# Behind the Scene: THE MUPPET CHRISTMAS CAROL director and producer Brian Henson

Hi AFI Movie Club. I'm Brian Henson and I produced and directed The Muppet Christmas Carol.
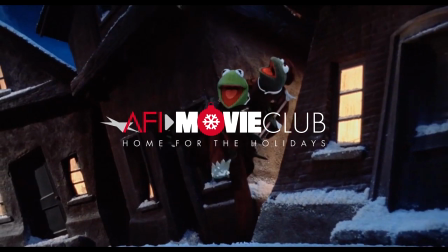0:06 I kind of love this scene for many reasons.
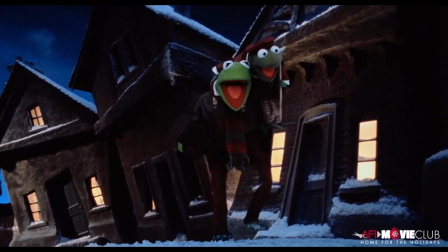0:10 To start with, I love the way Steve Whitmire scatted the song, which was very similar to the way my dad would sing,
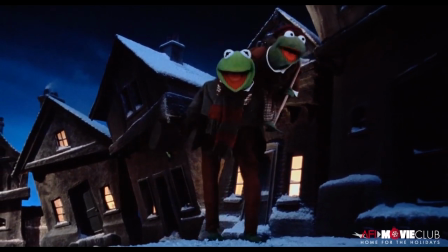0:17 the way he swung the whole melody of tis-tis and to be jolly and joyous.
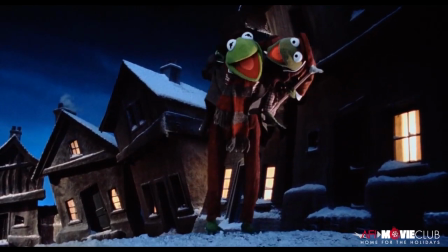0:22 But then if you can go back, very rarely did we show Muppets head to toe?
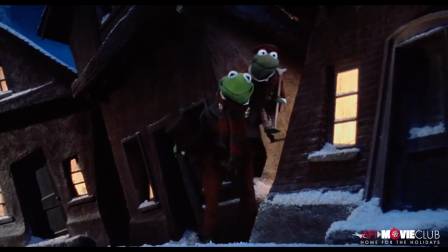0:27 So this shot particularly right here for its time was a very fancy little setup that we did.
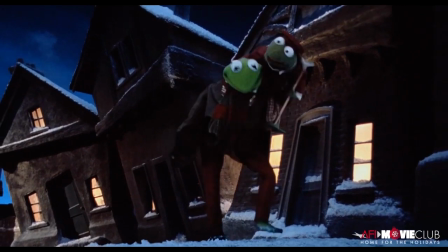0:34 This is before you could do full figure CG characters and stuff like that. These are puppets.
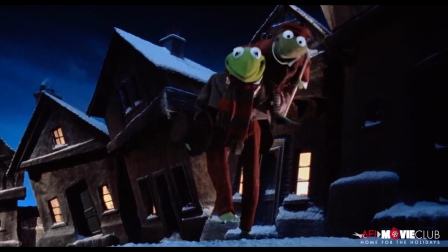0:39 These are hand puppets. And Steve Whitmire is heading up a team of three that are working Kermit.
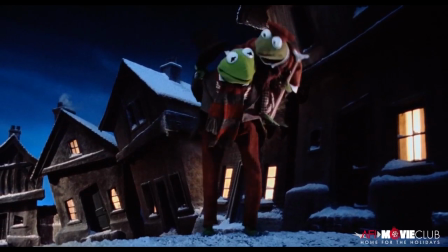0:44 One person's working his legs, another working his free arm. Steve's working his head.
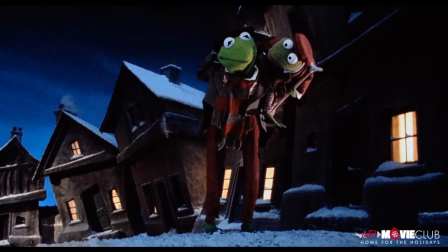0:49 Jerry Nelson is working Tiny Tim on his shoulder.
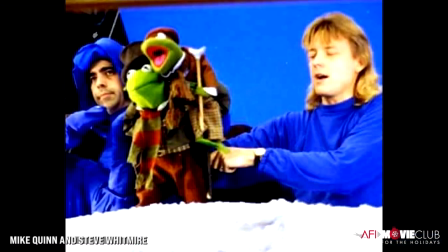0:54 And they're all dressed in blue suits. So we were doing puppeteer removal.
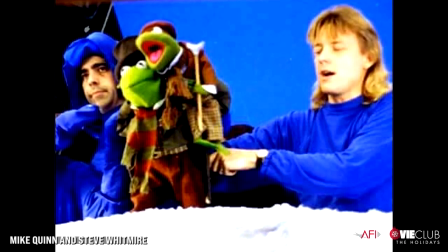1:00 This was very early days for doing that. Quite probably the first production where we were removing puppeteers.
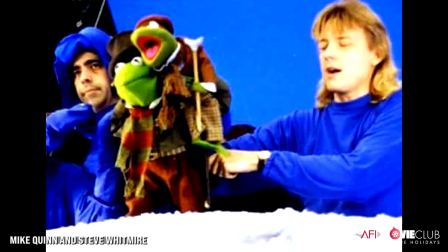1:07 All the way through Muppet Christmas Girl, when we knew we were doing puppeteer removal, we would have panels of black lights behind the cameras always on throughout the whole scene whether we were doing a composite shot or not that way when we did do the composite shot and we used the black lights it wouldn't make the scene or the set look any different than the shots on the other side and then in color timing in the film color timing we would remove any artifact from the black lights we were quite ahead of our time nowadays it seems like a lot of work to pull a
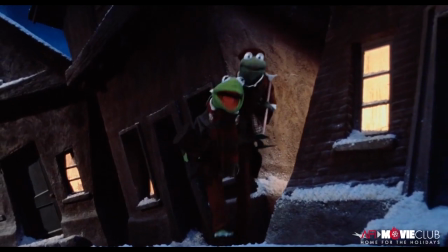1:39 clean key but But what puppeteer removal allows you to do is it allows the puppeteer to get much closer to the puppet,
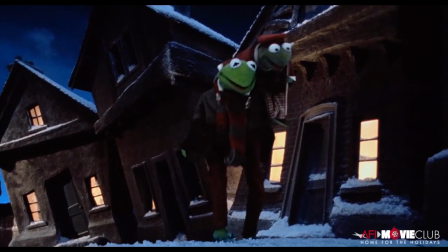1:47 which makes all the difference in the world. And then the ground that they're walking on, this was what was particularly hard.
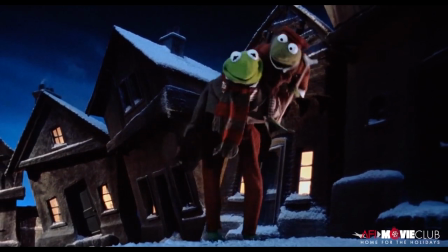1:53 We wanted to see contact between the feet and the ground. So that ground is an old-fashioned trick.
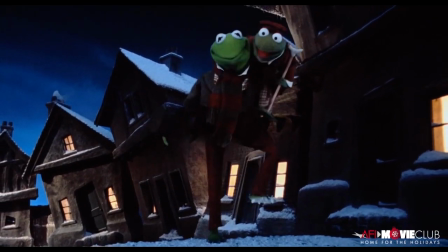1:59 That's a barrel. It's not flat ground. It's a barrel that's about four feet in diameter.
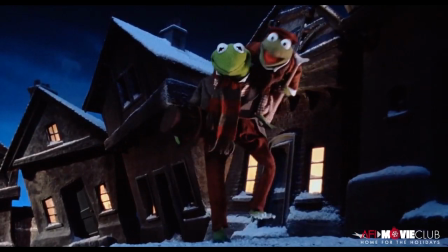2:05 So it's a long cylinder that has cobblestones with snow glued to it.
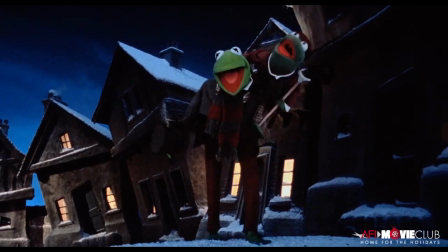2:10 And the barrel is rolling so that the puppeteers can be on stands behind working the characters.
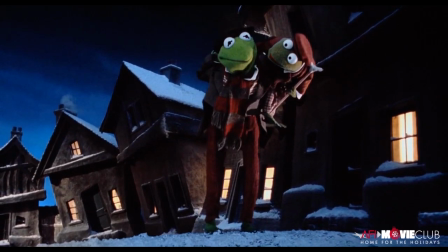2:18 And then we composited them in front of a shot of the street with the camera slowly pulling back. My dad started it with the Muppet movie, trying to find ways to see the Muppets in full figure.
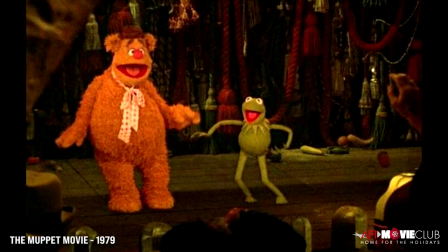2:32 So in the Muppet movie, he did it with Kermit and Fozzie dancing and then Kermit on the bicycle in that one shot. And then in Great Muppet Caper, my dad did a much more sophisticated bicycle scene, which I helped him with, which was Kermit and Piggy riding bicycles.
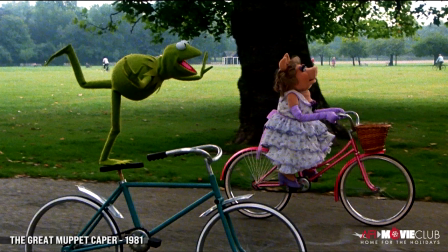2:48 So when I came to do Christmas Carol, I wanted to do another wonderful thing with full figure Muppets. And that was the shot that I particularly put a lot of attention into. There's quite a few full figure shots, but that one was a really special one that was fun to do. With Michael,
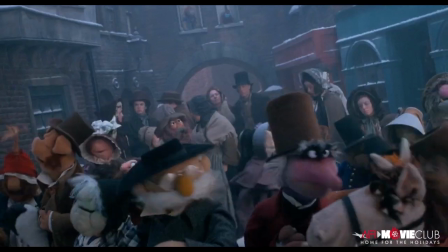3:08 we talked about this contrast between Jim Henson's Muppets and Charles Dickens' Scrooge.
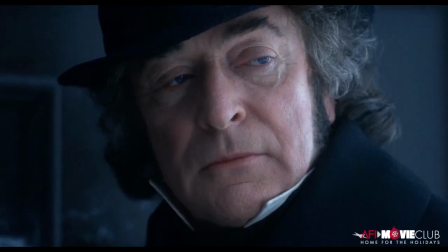3:16 And he was the Dickens side. He was Dickens' Scrooge.
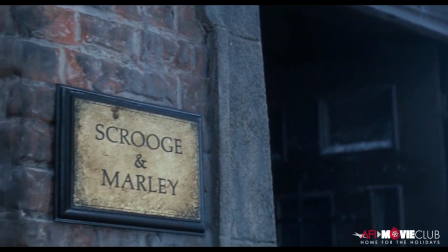3:20 So he, right from the beginning, said, I'm going to play this as if I'm doing a Christmas carol with the Royal Shakespeare Company. me. I'm going to be utterly committed and dramatic. And I'm never even going to wink at the fact that these are puppets around me.
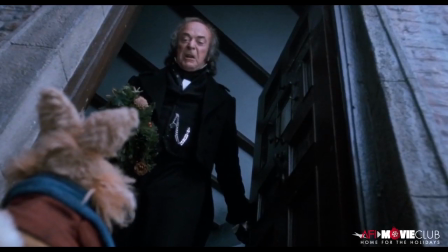3:40 And that was really fantastic that he approached it that way, because he is a funny man who likes to be funny.
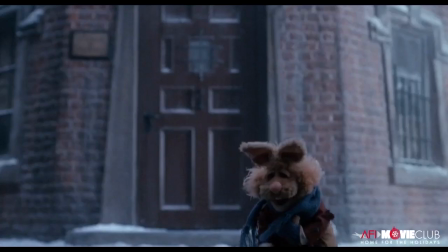3:48 I mean, these are funny moments where he could have been funny. He's playing it so straight, which is, of course, making it funny.